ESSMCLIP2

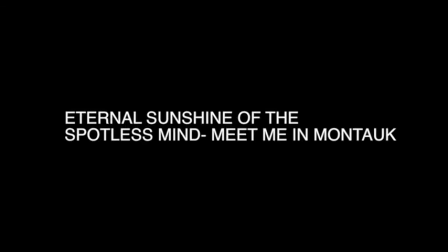In this scene from Eternal Sunshine of the Spotless Mind, Joel and Clementine share their first memory together. This scene is especially well done due to its cinematography and the technique that is used for physical destruction of the memory. Let's take a look.
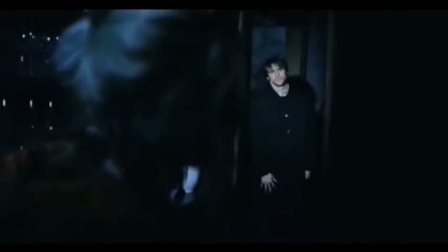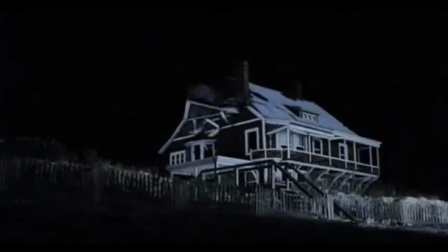as you can see the house is starting to fall apart which is the falling apartness of his memory
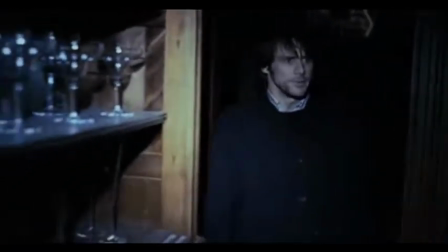and so as you can see there's sand on the ground and on the stairs which is also kind of
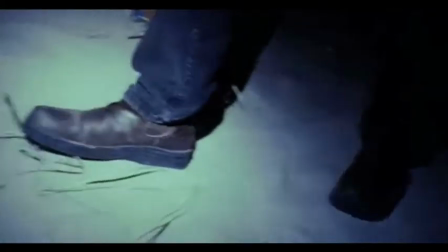a good technique that they used to deal with the topic of his memory being destroyed,
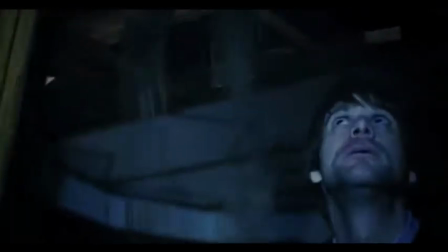and as you can tell,
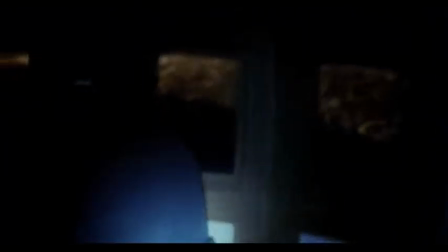the only lighting in this scene is just the natural light of the outside and just flashlights, which is a really cool technique,
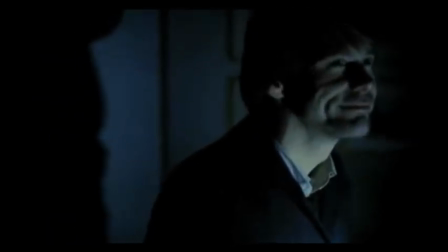and so there's a lot of close-ups and just, like,
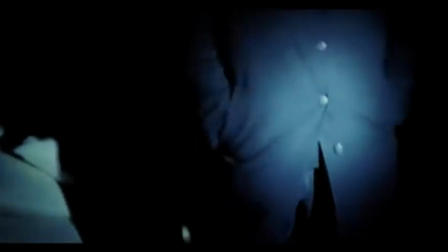movements to express the agitation of Joel,
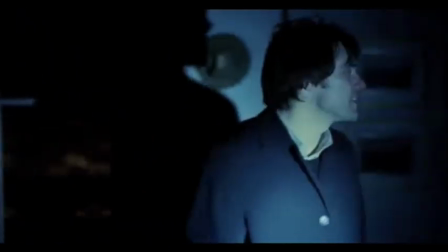and as you can see he's very nervous and it's kind of he's
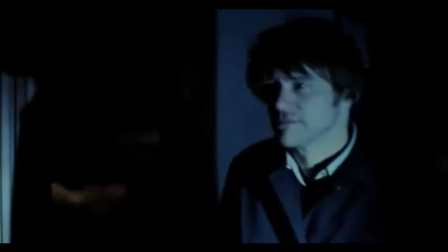reliving the memory as it's falling apart as you can see in the background the house is tumbling
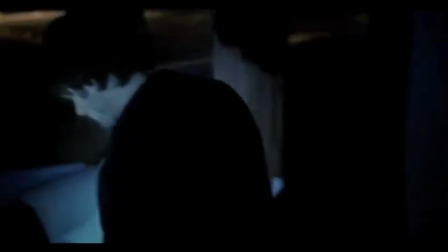down um and so yeah the director is used very
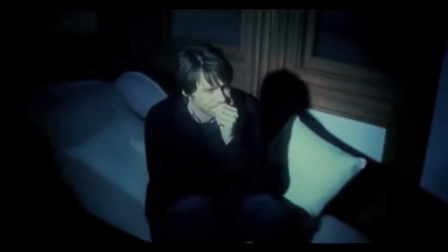good techniques to um to show the destruction of his memory
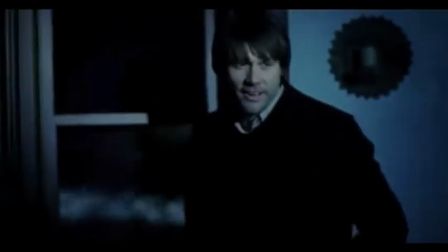while he is reliving the memory um and the shadows and the lighting is especially
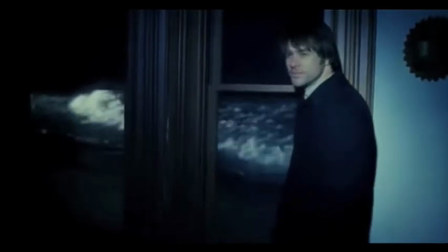good you said so go you're such disdain you know
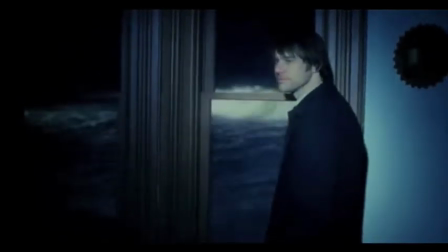Oh, I'm sorry.
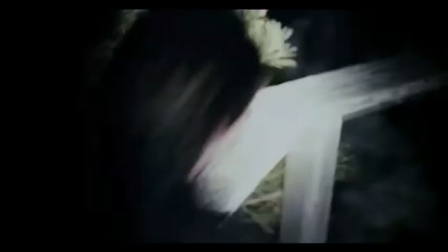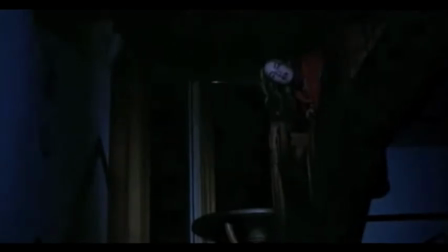What if you stay this time? I
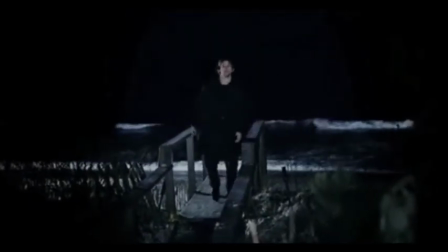walked out the door.
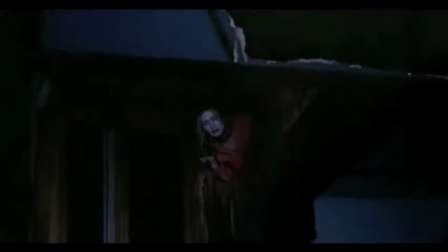Come back and make up a goodbye at least.
As you can see, the house keeps falling apart as his memory is falling apart.
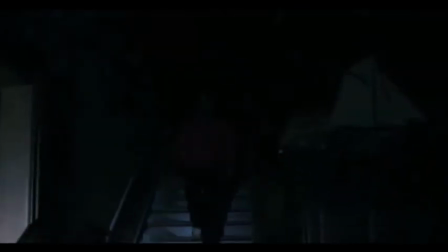This is the last memory they will have together before he forgets her.
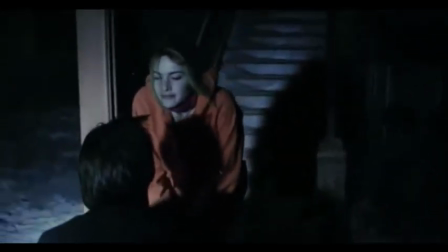And as you can see, it's very sad and regretful. and the camera starts to blur,
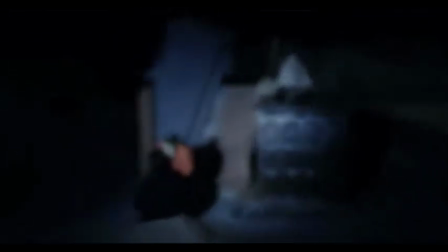showing the memory kind of fading away, and a close-up of them whispering before he loses the memory as the last of the scene.